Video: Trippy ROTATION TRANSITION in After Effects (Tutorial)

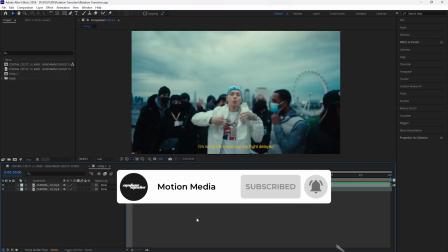(0:06)
Yo, what is going on? Hope you're having a great day. In this video, we're going to be breaking down how to create this rotation transition.
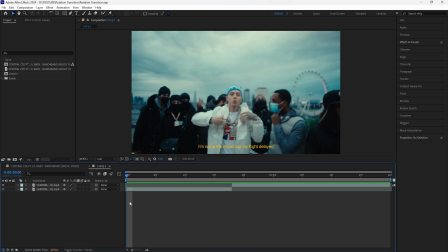(0:13)
I think it's a really cool way to just add some energy to your edits, and it's also really simple to do. In After Effects, we're going to begin by creating an adjustment layer. Make this adjustment layer 8 frames long.
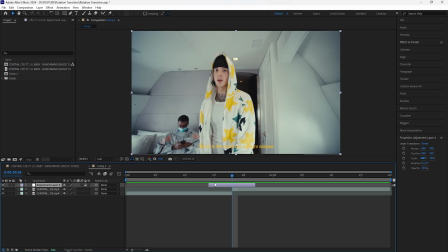(0:22)
Bring this adjustment layer between these two layers and make sure that there's 4 frames on the left and then 4 frames on the right. We're going to be adding a few effects to this adjustment layer. For the first effect, we're going to add a tritone.
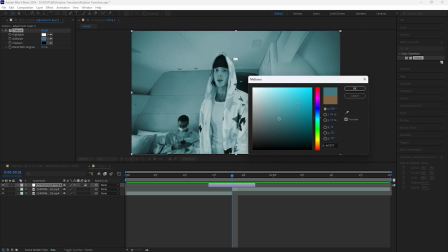(0:34)
For this tritone effect, we're going to change the color of the midtone. I'm going to go for more of an icy blue color, but of course you can choose whatever color that you want.
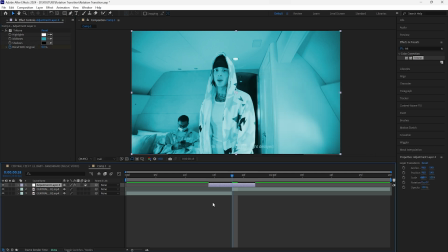(0:42)
And we're going to keyframe the blend with original at 0% at the center. Click that adjustment layer, click U to reveal the keyframes. Go to the beginning, keyframe the blend with original at 100%, and also keyframe the end at 100%.
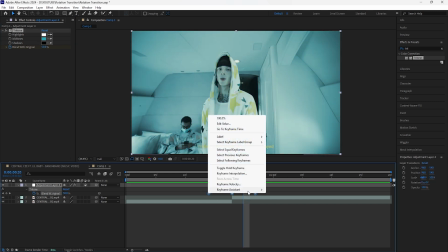(0:55)
Make sure to bring that keyframe towards the end. Easy ease all of those keyframes. For the next effect, we're going to add a directional blur.
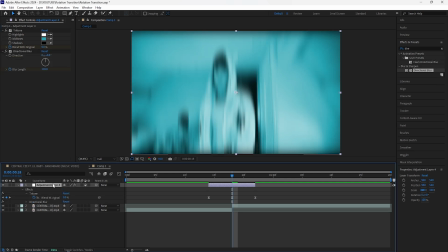(1:02)
Keyframe the blur length at 120, and then keyframe both the beginning as well as the end at 0.
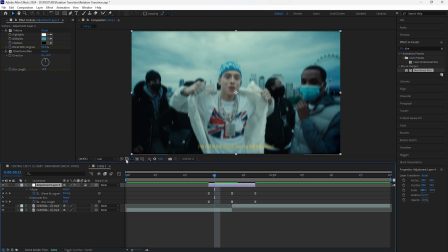(1:08)
Easy ease all of those keyframes. And because we added this directional blur effect, it creates transparency on the top edge as well as the bottom edge of our first layer. So in order to fix that, we're going to add a motion tile. Add the motion tile to the first layer and increase the output height to 200.
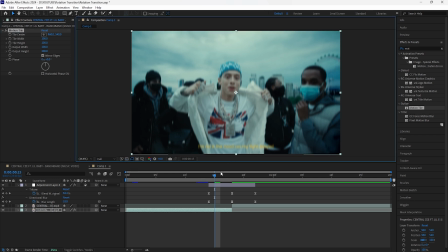(1:24)
Click mirror edges, and then now it gets rid of that transparency. And with this transition, we want to create that blurry effect as well.
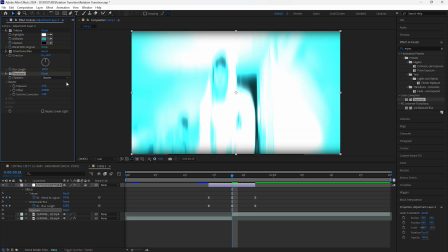(1:31)
So we're going to add an exposure. Keyframe the exposure at 3 at the center, and then keyframe both the beginning as well as the end at 0.
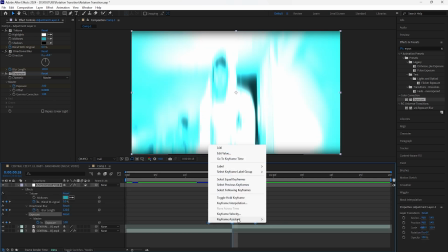(1:38)
And of course, you want to make sure that you easy ease those keyframes. And now we have the first part of this transition done.
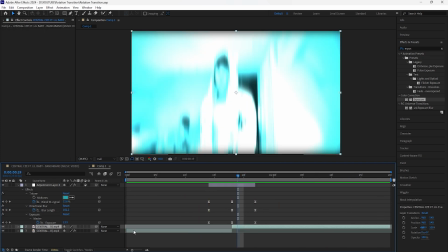(1:44)
We also want to make sure that we add the motion tile to the second layer as well. Go to the first layer, click Control C for that motion tile effect, and then click the second layer, click Control V in order to copy and paste that effect. We're going to now keyframe the rotation as well as the scale for the second layer
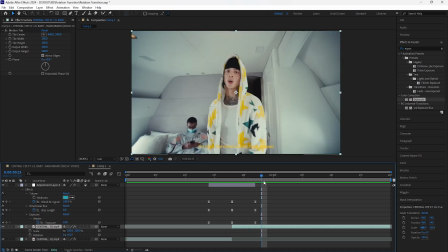(2:01)
because we want to create that transition where the second layer rotates and zooms out.
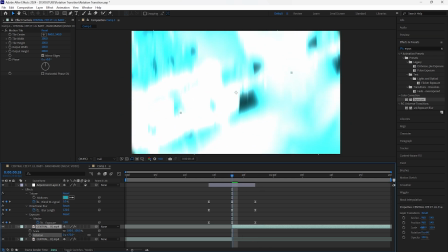(2:05)
So keyframe at the beginning of the second layer, keyframe the rotation at 120 degrees,
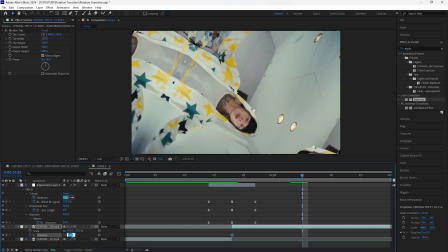(2:11)
go forward 12 frames, keyframe that back to 0, and we're going to create that zoom out effect as well.
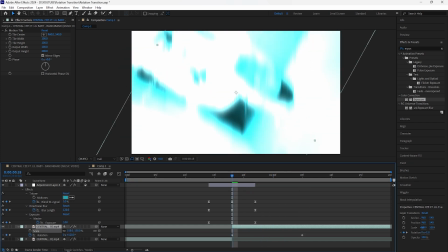(2:16)
So we're going to really scale this in.
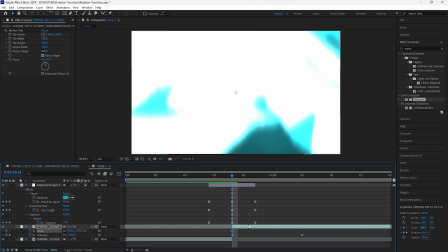(2:18)
Scale that in at around like 1000%, and then go forward 12 frames, keyframe the scale back to 100%.
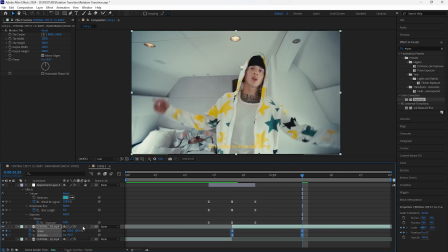(2:25)
Easy ease all 4 of those keyframes. Make sure to turn on the motion blur, and then we're going to go into the graph editor for the scale keyframes. For the right side, I'm going to have the influence at 100% so that it animates fast at the start and then it slows down towards the end.
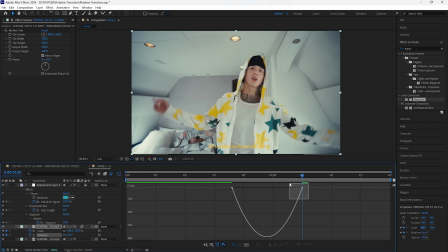(2:40)
Go to the rotation keyframes, and then we're going to create the same exact graph where we have the influence at 100%. And in order to really make this transition look even smoother,
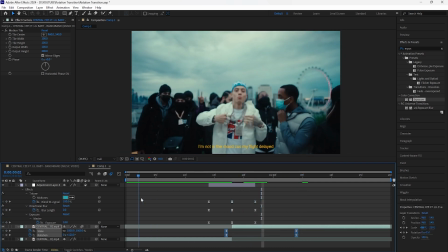(2:49)
I'm going to grab all 4 of these keyframes and just move it back 1 frame so that as the transition is happening, the second layer is already animating.
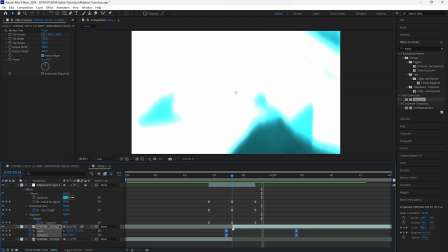(2:57)
If that makes sense, it just feels a lot smoother when you overlap the keyframes. This is what we have for our final transition.
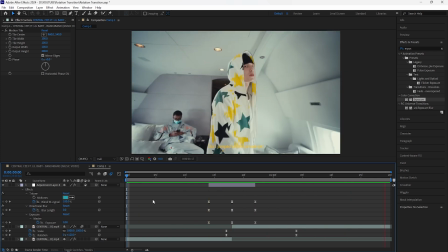(3:03)
We have that really smooth rotation zoom out animation with the second layer, and then we have the adjustment layer with all the other effects.
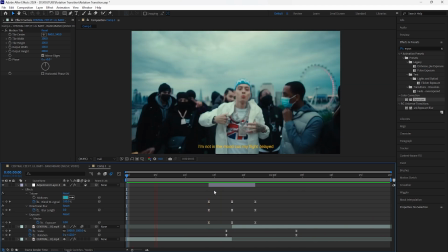(3:10)
And that is all I have for this video. Thank you guys for watching. Make sure to hit the like button, subscribe to the channel, and I'll see you guys in the next video.